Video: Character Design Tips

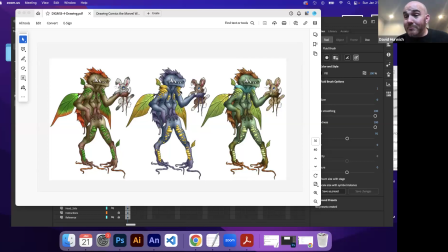You know, this one feels a little friendlier than this one, not by much, partly because the teeth are kind of. So if I wanted my character to be a little more off-putting, maybe the blue one or this blue and purple color scheme might work a little better.
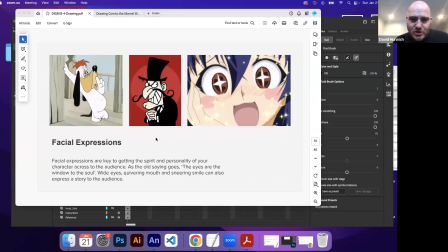Facial expressions, always important. The face is really you know, eyes and mouth, as they always say, are the window to the soul, meaning like your eyes and mouth dictate how people interpret the personality and the demeanor of your character.
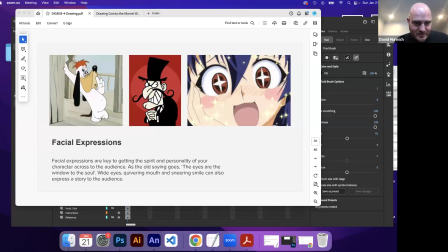So like sullen, you know, here, Droopy Dog, he's got kind of this sullen face, droopy ears, you know. I don't know this character's name, but like the sinister nose and smile with the big old twirly mustache,
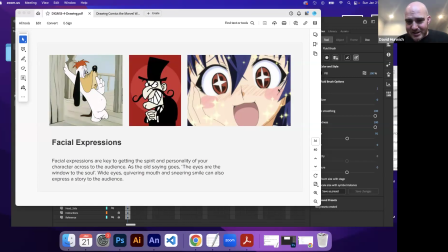kind of sinister, pointing in the eyes. Here it's like giant wide eyes, like literally wide, right? So she's very like naive or you know, playful, you know, big mouth.
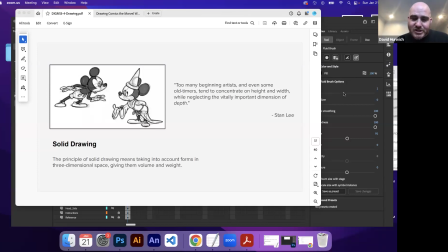Solid drawing is, you know, this is solid drawing is the idea that your characters feel like they have depth to them. Now we talked about depth earlier, but this is a little different.
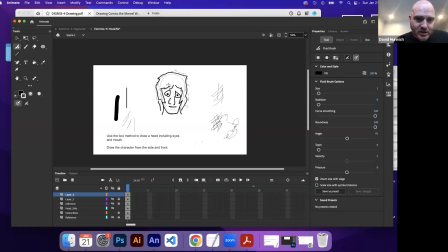So what depth would be is like, well, if I'm gonna have, let's say he's wearing a hat, right? So I could draw the hat of my character like this,
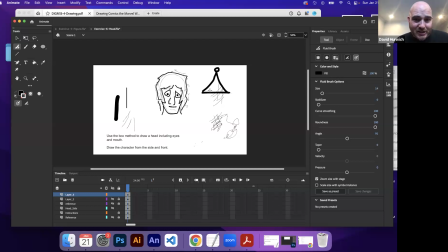but that feels kind of flat because it's literally like a triangle that's, you know, going into, you know, the pointing towards the camera. So if I drove the hat more like this, where there's like kind of a little more,
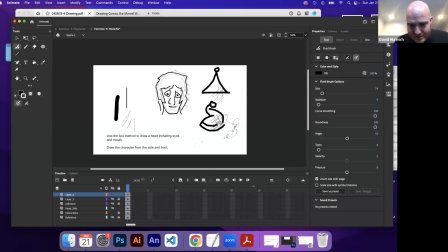see that this feels a little more solid, even though it's not like I've really added a lot, but the way that the lines are and you see how this kind of angles in a little bit and this kind of plays off.
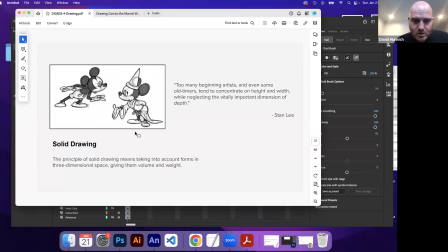So it gives it a sense of depth to it. And that's really what solid drawing is about, which is like, even though Mickey is a two-dimensional character,
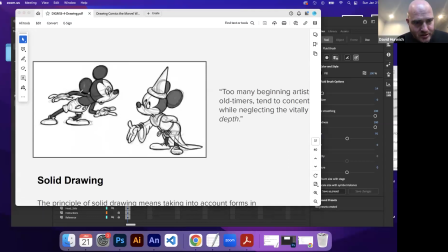the way that Mickey is drawn with, you know, here, this arm is coming before the body. So that's like overlapping, right? And then the torso is coming in front of here. So this is giving the sense that this arm is kind of out a little bit, you know.
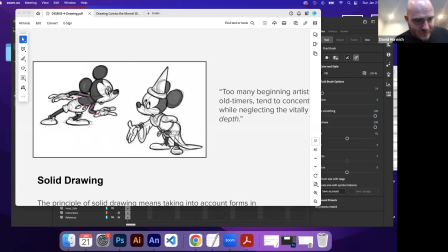And then his torso. So his like foot is like here, and that's pointing. So there's a lot going on here to give the sense that, you know, of three-dimensional depth for Mickey. Same thing here. It's like this hat is kind of tipped in a little bit.
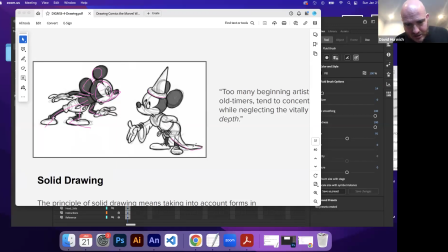The drapery here gives a sense of three-dimensional depth. Like there's like, you know, it just makes the character feel a little more the way the toes are pointing, you know, they're not just like literally flat to the camera.
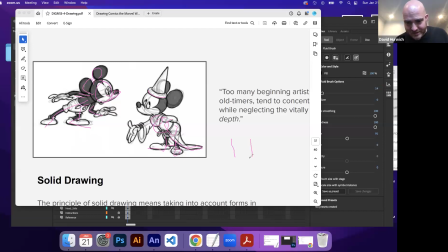Like they're not just some people like draw feet, they draw them like literally to the side like that. Here it's like really when people stand, their feet sort of come out more kind of like that.
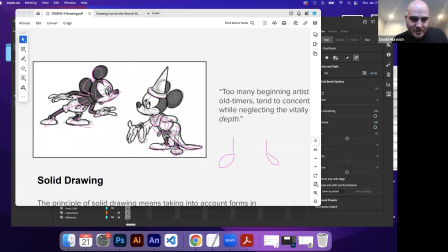That makes sense. You know, here it's like the drapery is giving this sense of 3D-ness. And it's not even that hard. It's not even like a lot. It's really just some simple addition lines can really add a lot of depth to your character.
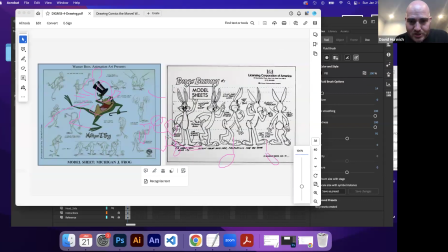All right, so all of these are just kind of, you know, little tidbits, little thoughts about what you can do to make your characters a little more interesting. These are some model sheets that kind of show like, okay,
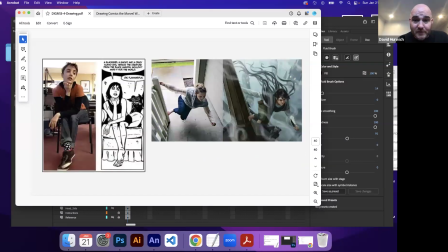this is what the character would look like from different, you know, perspectives.
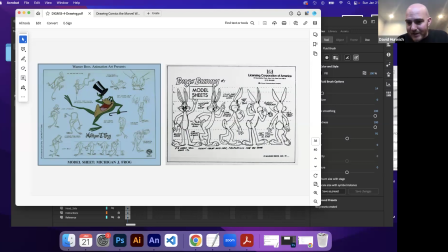Front view, usually they like to do a front view, back view, so you can see if he has like a tail or something. 3/4 view, so they're kind of like facing this way.